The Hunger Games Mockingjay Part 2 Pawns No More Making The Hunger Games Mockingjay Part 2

In the second film, to go above ground and be completely out in the open and have this sort of vulnerability to all the sets,
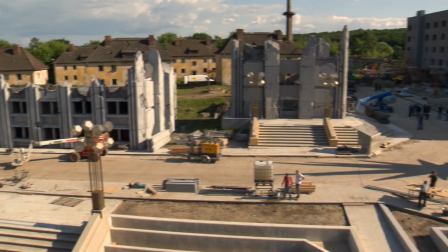you know, and to have all the destruction and the rubble and to create these destroyed environments,
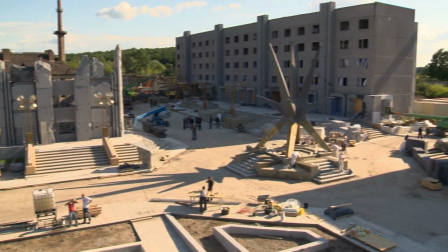you know, there was a really great contrast between the two movies.
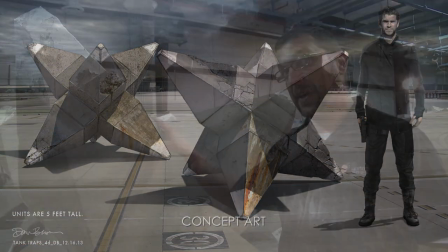So this is actually 1.25 pound foam with a very,
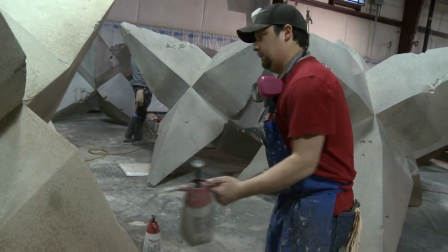very thin sheetrock mud and paint mix, which gives it that very three-dimensional image of cement.
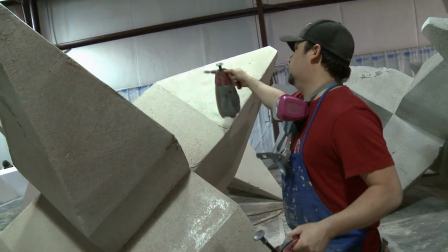It has a solid core to it, wood, so they're actually pretty strong for transport.
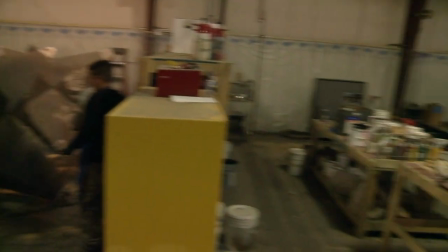We got 40 total done.
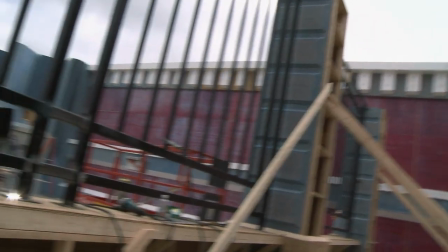The main set piece, the hovercraft bombing, the end where Prim's death,
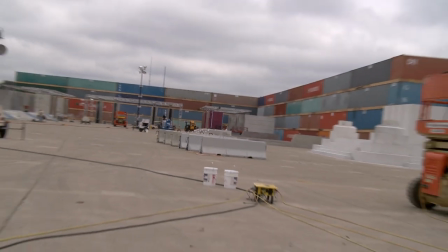to the gates of the presidential mansion, we have foreground elements, but the background's gonna be all CG.
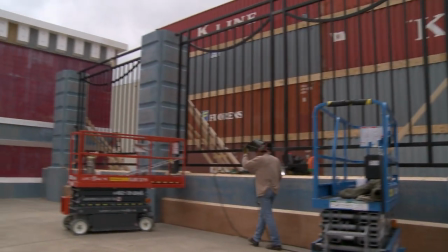It was the largest green screen that I've ever seen before. I think we have close to 100 guys, and I heard that we had close to 500 containers surrounding this whole set, so it's quite a few. The set's about 575 feet long, this one in particular that we're talking about,
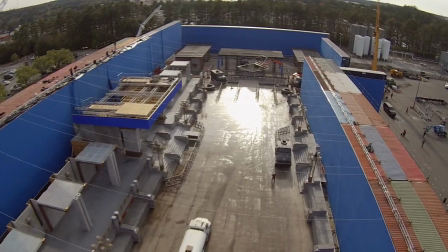and the back extension, which is located over there, is on a different part of the facility.
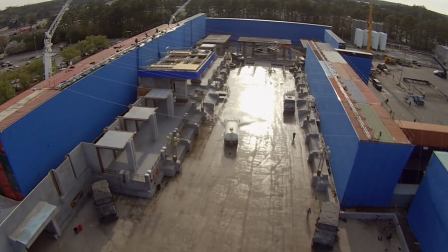With the two sets together, you're creeping up on 900 feet, something like that.
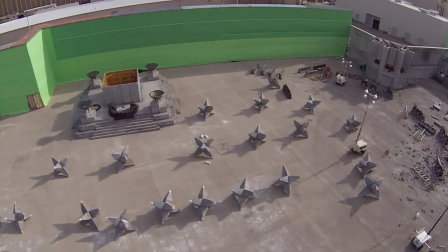The main set piece,
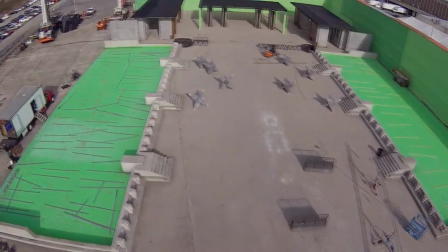that was actually done over two different locations on the same piece of property because we couldn't get enough of a run with the sun direction going in the right way.
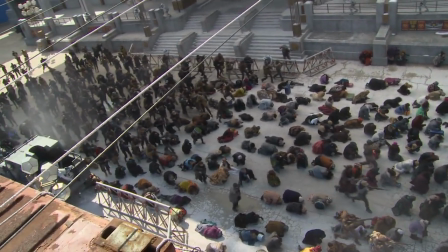So the street for the beginning up to a checkpoint was done in one place,
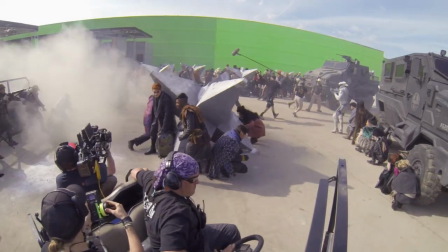and then we replicated the checkpoint and then the big open expanse in another part of the property.
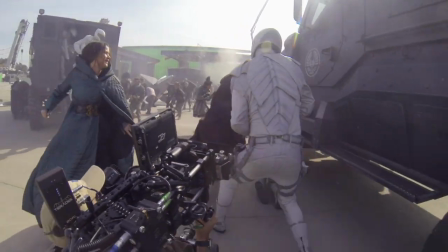It was how to make something that's big even bigger, you know?
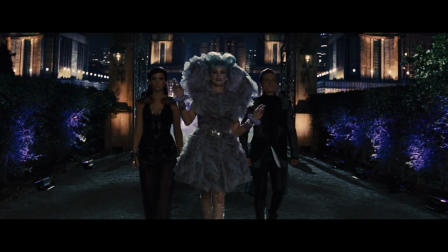The presidential palace, the party of the year.
In Catching Fire, the Snow Mansion is a beautiful mansion outside Atlanta, and it served that film perfectly. But, you know, as we moved into Mockingjay, there were more rooms in that mansion that we needed.
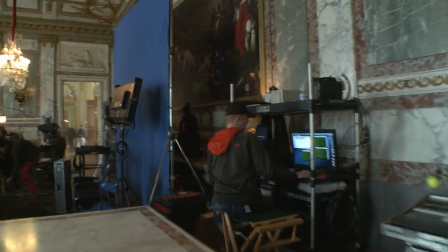We found a chateau in Paris that opened his world up for us.
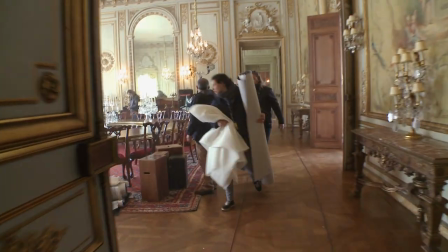When you're shooting at a location like Chateau Voisin, you just can't build that.
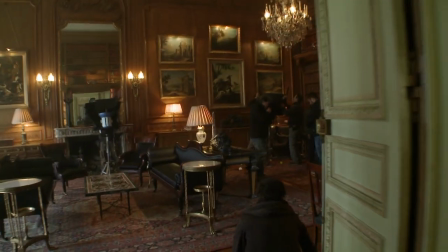Either in CG or Filmicina couldn't build that kind of scale, and the same with the interiors.
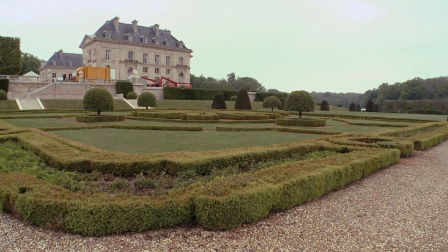It just feels real. The chateau, that was a great find because it augmented the Swan House.
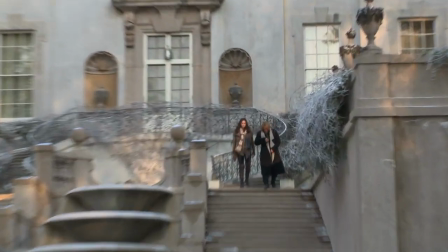It felt like you could walk from the Swan House in Atlanta to this chateau in Paris,
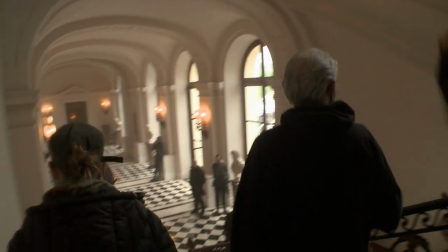and, you know, details of the floor, the, you know, black and white check of the floor kind of matched,
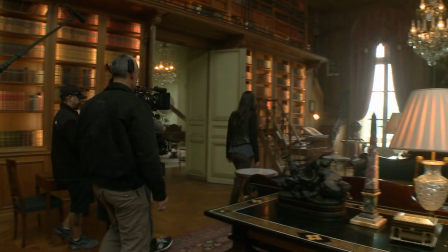the detailing matched, but it was all just a little bit bigger. And we used every main public space on the ground level.
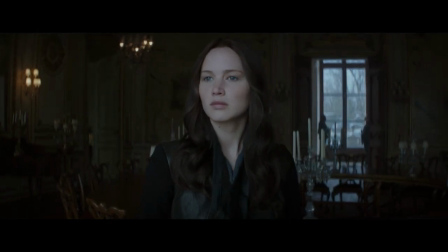But the biggest thing was coming out of the house and seeing this greenhouse that Snow has been imprisoned in at the very end of the movie.
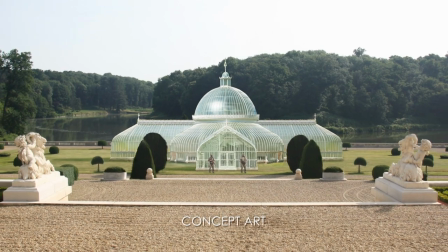We knew it was probably too big to build on the grounds of the chateau in Paris, which would have been the perfect place for it.
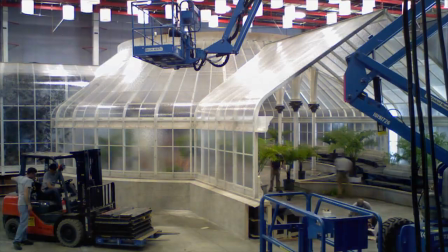So we ended up building it on stage in Atlanta. It was beautiful. It came out really great.
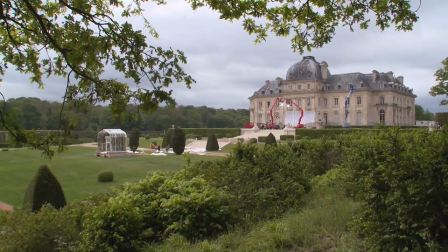And then a small just entrance section at the chateau for her just to walk into. Phil did an amazing job. And it would just, you know, sort of blow us all away stepping onto to one of his new sets.
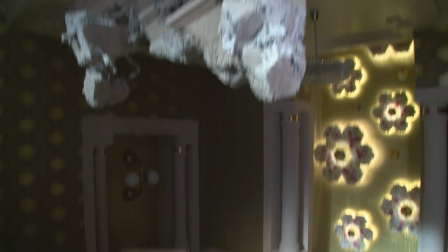Filmicina, just tremendous. And what imagination and what beauty. And, you know, you really got to have some serious talent. So I think he did a great job.
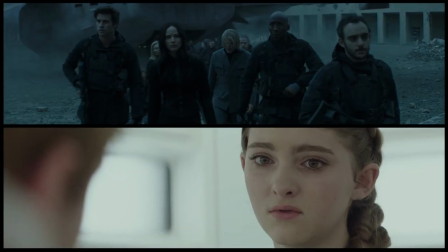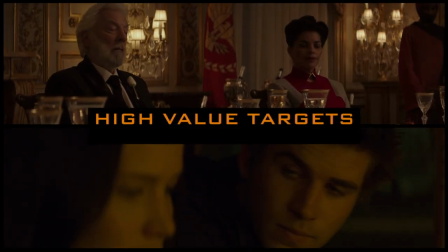Sometimes killing isn't personal.
I think one of the things that drew me to these projects in the first place is the idea of the consequence of war and the consequence of violence.